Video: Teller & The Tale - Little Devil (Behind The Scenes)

Let me think back to the wild time that was 3 weeks ago.
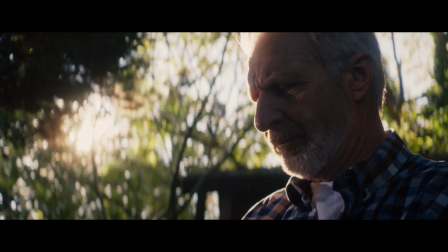Every project is a roller coaster. Maybe it's just me, but it seems to be a roller coaster every time.
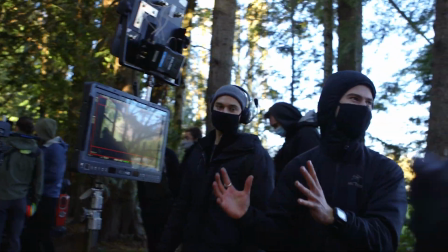Because at the beginning of a project, you have this amazing idea and you have nothing. So sometimes it can get very daunting and very stressful, and there's a lot of late nights of tapping your head and saying, how the heck are we gonna figure this out?
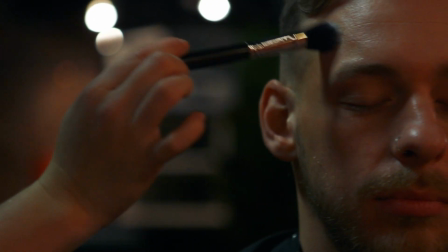This piece started very effects driven. It was a lot more artistic, and we were going to shoot it exterior, and we were going to have all these live effects happening. However, there was nothing really emotionally gravitating towards that piece.
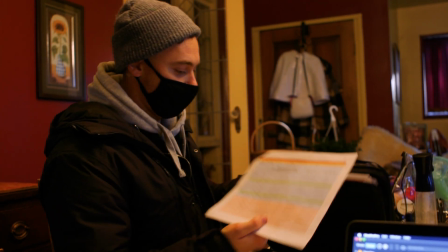I eventually kind of scrapped that idea and started paying attention and reading into
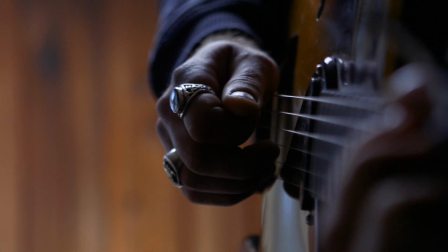the artist Casey's social media and trying to figure out a bit more about his writing behind a lot of these pieces.
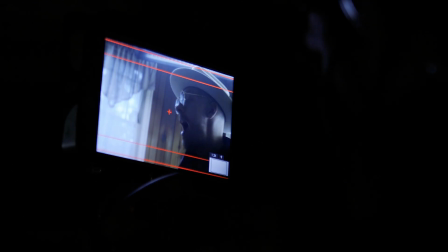As you listen to his music, it feels like he's taking you on a story. With what we do here, we're always very ambitious,
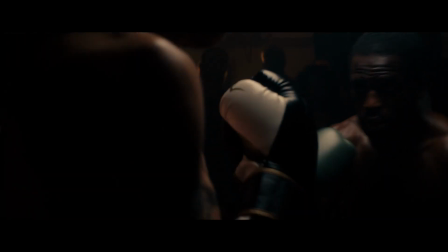and this was a project where we wanted to create a bit of a further resonation and a bit of a better understanding into who the artist is as a person.
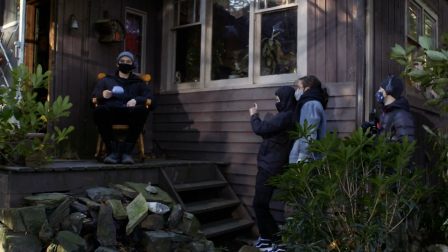We were looking for a specific cabin that was in the woods, so I thought it would be actually quite easy to find a house that was a bit older, located around some forest, and it proved very difficult.
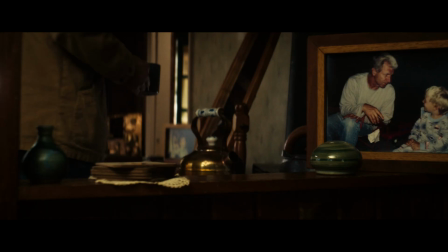And cut!
One of the hardest challenges about putting something together like this at the kind of indie level is finding locations that work for the character,
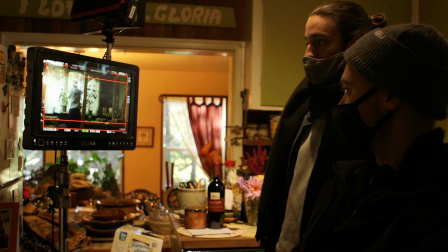for the logistics of the piece. Everything kind of has to come together. So this cabin here was actually very difficult to find. We're actually out in Chilliwack, BC, which is actually quite far,
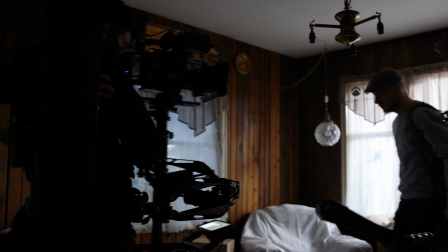and we scouted so many different types of cabins, older homes, but we couldn't really find anything with the character that we wanted.
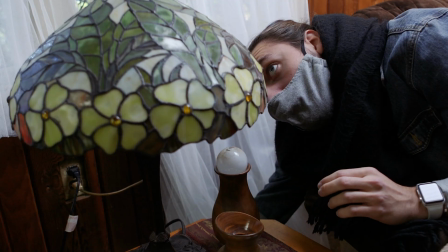This house was actually built in the 1930s, and a lot of the furniture is actually still from the 1930s,
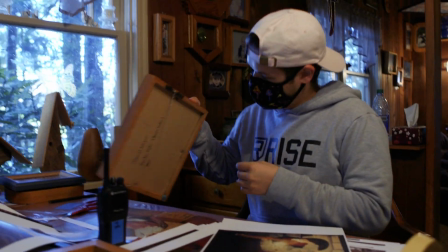so it's got a lot of character, a lot of history, and it's gonna look really great on camera. Something really cool about our location, and it always ends up working out like this.
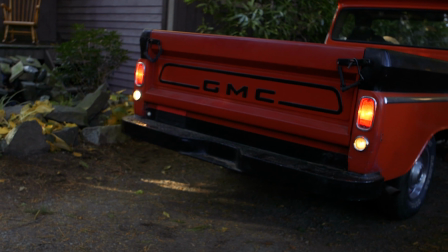It's always better in the end than you would ever expect. The owner of the location actually had a 1966 GMC red truck, which we felt would perfectly fit the character of the grandfather, and we ended up using it, and it helped add a lot of production value.
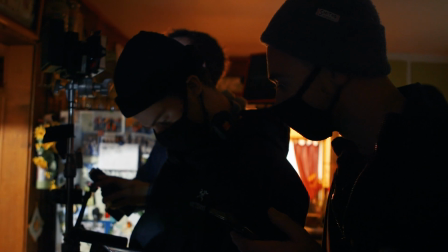I find anytime you're challenging yourself to the point where it's uncomfortable is where you should always be.
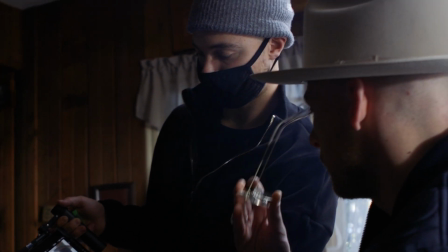Directing a narrative piece and a performance take is very different,
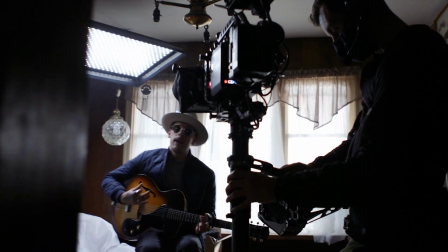and quite honestly, the performance way was what felt comfortable for me. I could do a piece that I knew I could succeed at, and then when I decided to go the narrative route, it pushed me outside of my comfort zone. There's so many visuals that have to say so much,
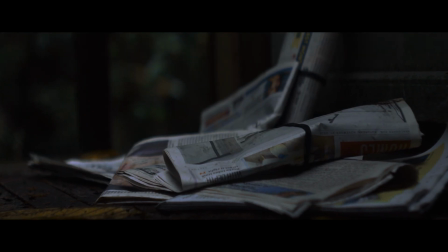and to find elements to allow them to bring that to screen and convey them is a very difficult thing. You only have so long to tell a story. You need to make sure that every shot counts and actually helps the story.
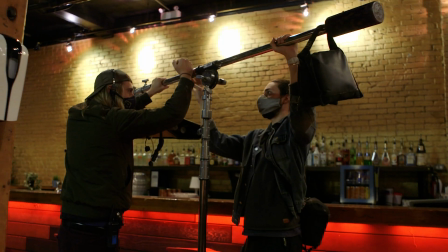And so that's why pre-production is so important, to plan out every single shot, to plan out exactly how it's going to be done,
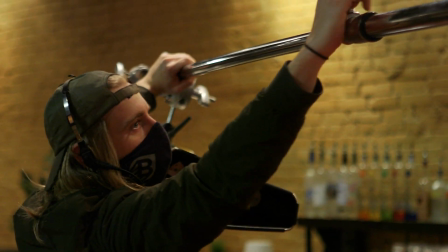to plan out exactly what you're going to be seeing in your frame so that there's no surprises on the day.
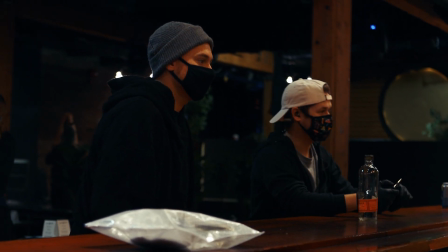On the day, there's so much happening. And it is at every level. You could be, a crew of 5 people to a crew of 150 people.
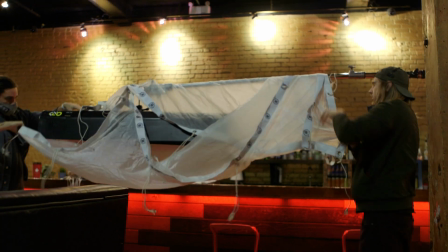And there's always things that come up here and there, and you need that foundation to fall back to. And it's not to take away from being able to go onto a project and get those spontaneous moments, but it is that foundation that you can always fall back to.
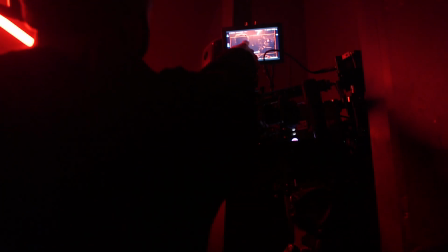In the bathroom scene, in my storyboard, we were never shooting kind of top down looking into the artist's eyes. And I got into the bathroom and I was looking there and I was chatting with the cinematographer, our gaffer, and First AC, and we were trying to find a different angle that we could get something that feels really abstract and very visceral in that scene.
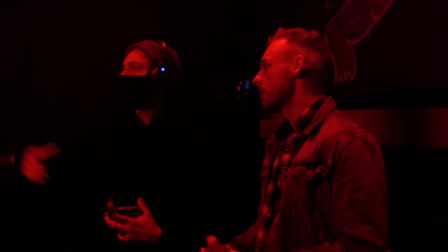And so I actually then jumped up on the counter of the bathroom and looked down, and I was like, here it is.
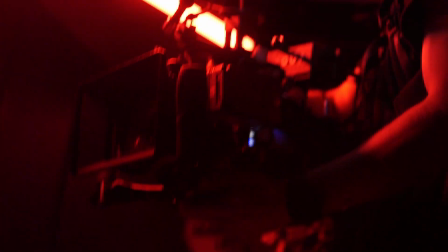His eyes fluttering looks super, super sick. So we were able to come up with this really unique and dynamic looking image by standing on the sink in the bathroom.
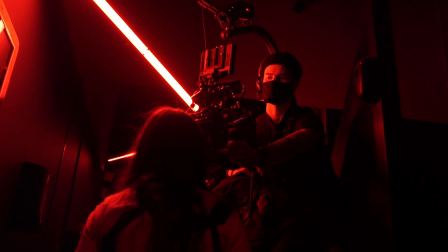This is insane. Well, the first day on Little Devil was amazing.
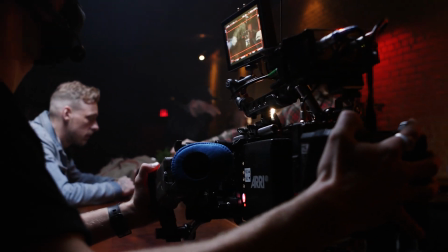We shot at Fortune Sound Club, and shout out to them for allowing us to use that space.
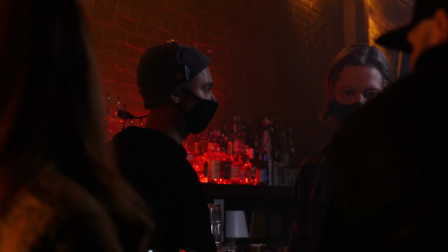It's a rare occasion being in a club in the morning and not winding down from your nightly send early start, so it's always good.
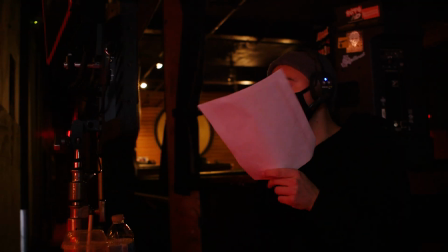We're almost done our first scene of the day.
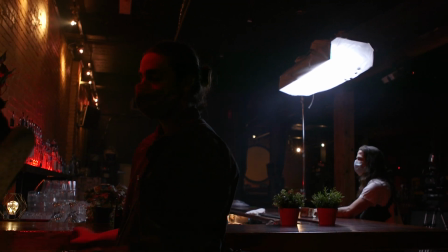We're gonna kind of be shooting in this area for the morning up until lunch, and then we're gonna be moving downstairs for our kind of fight club type of scene. The fun thing about film is that there's one little thing
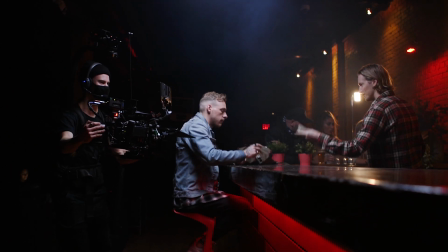that can go wrong that can send a spiral to your entire day and all of this planning. And so my goal as a producer is to create kind of a creative safety net for the team to work and for the team to be creative.
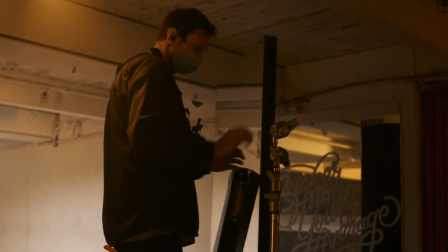And if that's in place, then everybody's comfortable and excited to do what they have to do and make a great piece.
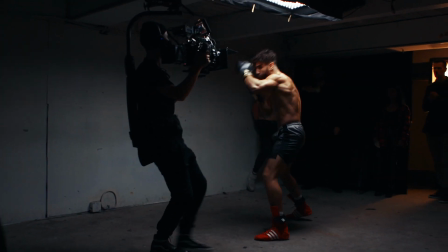I have a bit of a background in the boxing community, so I invited some of my friends who are really talented fighters, and we wanted it to look real, so we put our all into it,
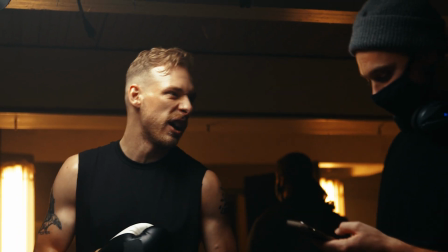and there was definitely some genuine shots played yesterday.
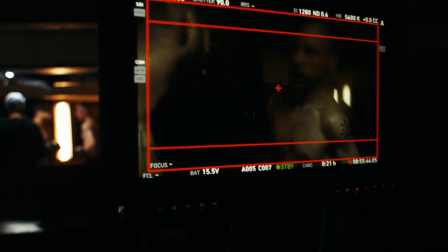For this project, we tried a few different unique camera effects. One of them was a split diopter.
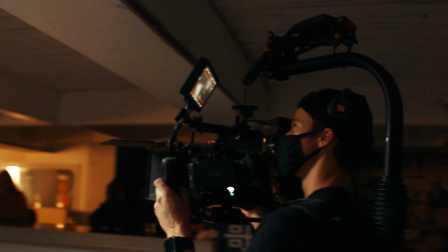The cinematographer, Chris Clark, brought this effect to my attention. I hadn't really seen it before.
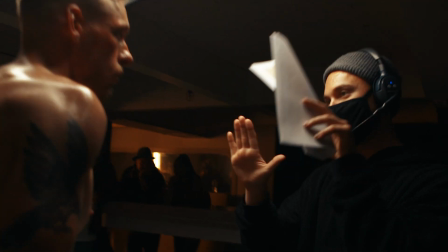And he says, hey, look what you can do with these split diopters. I think it's going to be very beneficial to hammering home the effect and the story to really,
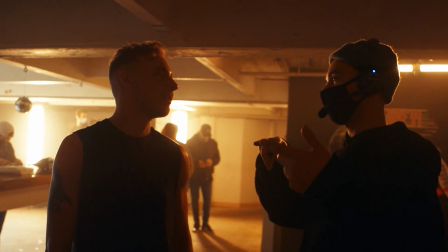really sell the fact there's some cloudy vision happening in this character's mind.
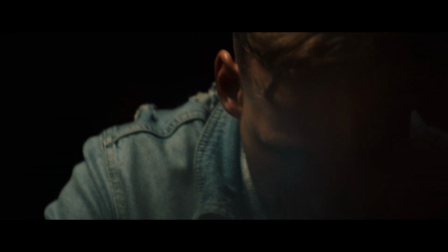And so what it does is it kind of blurs your image on one side and then keeps one side in focus.
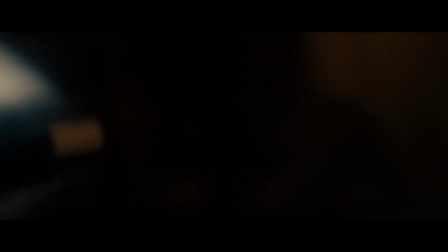And so it created a really cool effect during our fight scene to put you in that
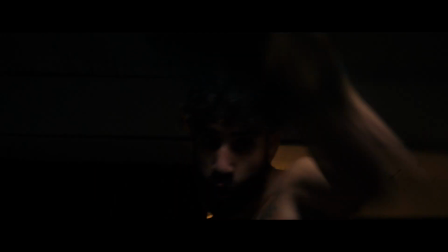character's perspective and make you feel like you're with him and you're distraught with him as well.
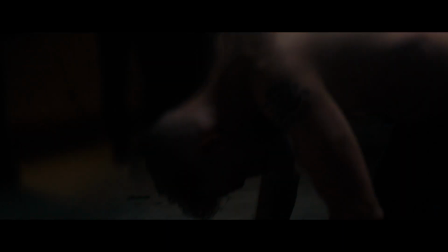Casey's kind of a wreck at the moment that we're showing him, and he's hitting rock bottom.
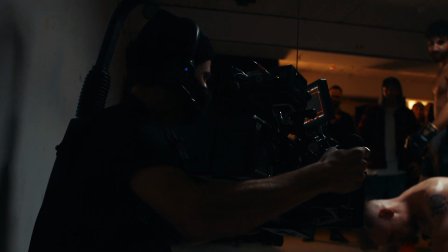So we thought it would be way more appropriate to go handheld for a lot of that scenes, because one,
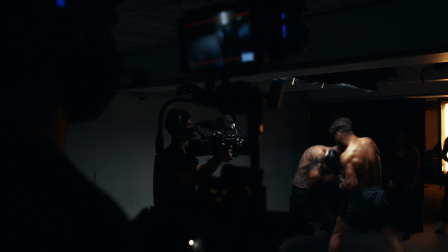it makes you feel like you're right in with the character, and two, it's less smooth and fluid and elegant,
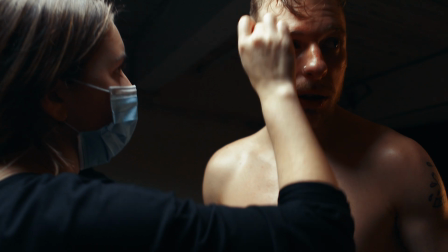and it feels a bit more raw and gritty.
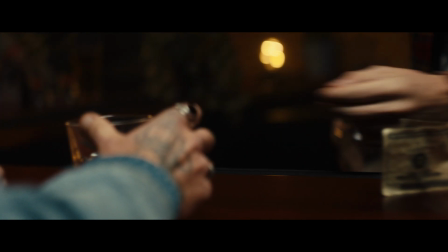And so we use that for most of our day one, where we're in Casey's head and we're following his story as he kind of hits rock bottom. We decided to go with Steadicam day 2 because it was a lot calmer in the sense of where our character's mind was at.
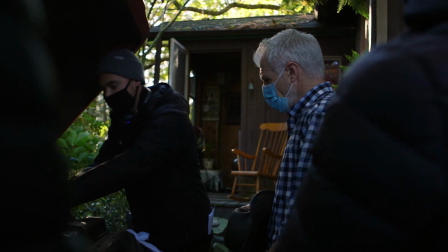So we were dealing with the grandfather, and the grandfather was kind of at peace. He was kind of going on with his day-to-day life.
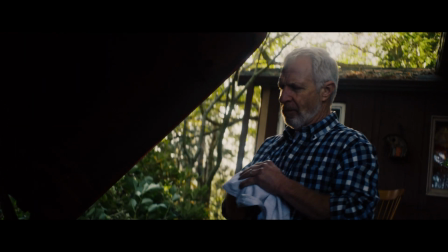And so we wanted to be more fluid with that and keep it smooth, and we contrast that with when we're in Casey's life.
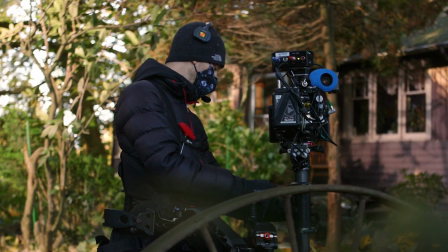Just seeing how the crew was able to come together to make the emotion really come across on screen,
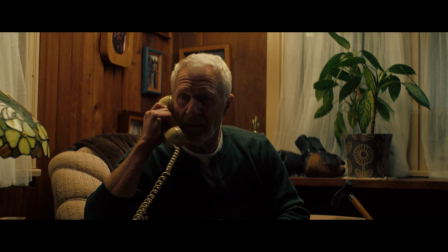and then also working with Jim and trying to push him to really get into the headspace as though this is his life.
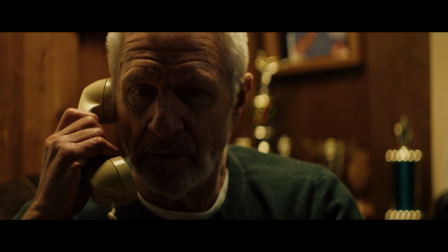I thought it was really fun, and I enjoyed bringing that imagery to life.
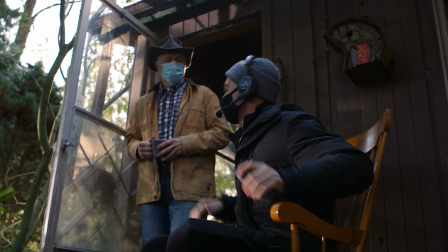Right away, as soon as we got into it, I could really feel the just sort of the sense of artistry of it.
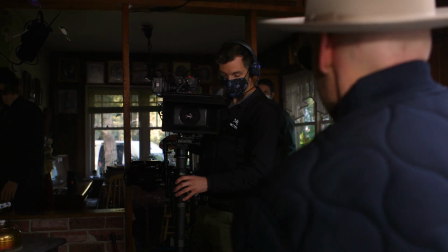We're really lucky to work with such a great Steadicam operator, Bjorn. He's a Steadicam op on, tons of different shows and movies.
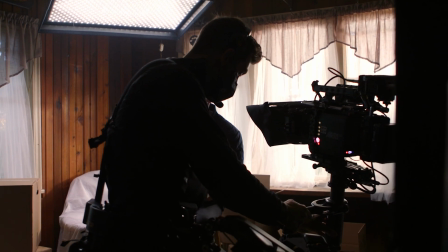He's done a bunch of our projects, and he's just insanely dialed.
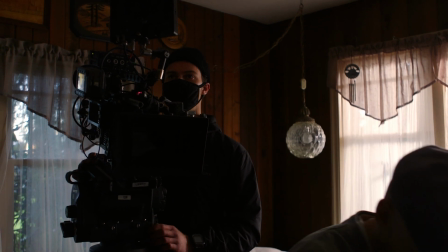So yesterday we were shooting a lot on sticks and handheld, and today we're on Steadicam.
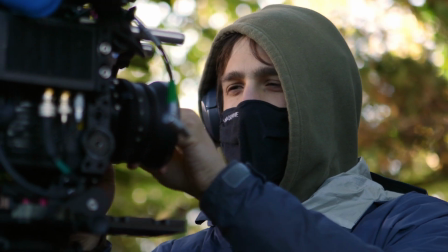The main difference is you have to set up your build specifically so that the Steadicam operator can balance it.
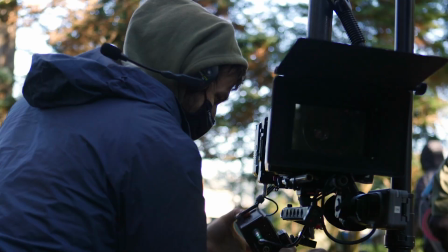And then on top of that, it's not much more difficult than handheld. It's actually, in my opinion, I find it easier if the Steadicam operator is a good operator.
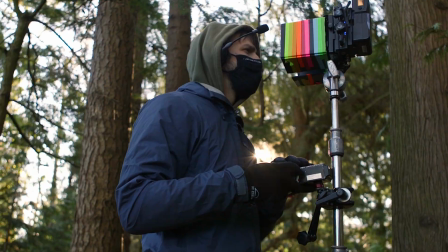They know how to keep their distances and everything like that. It saves a lot of job as the first AC to pull focus and keep people sharp. There were a lot of talented people that we brought on for this one.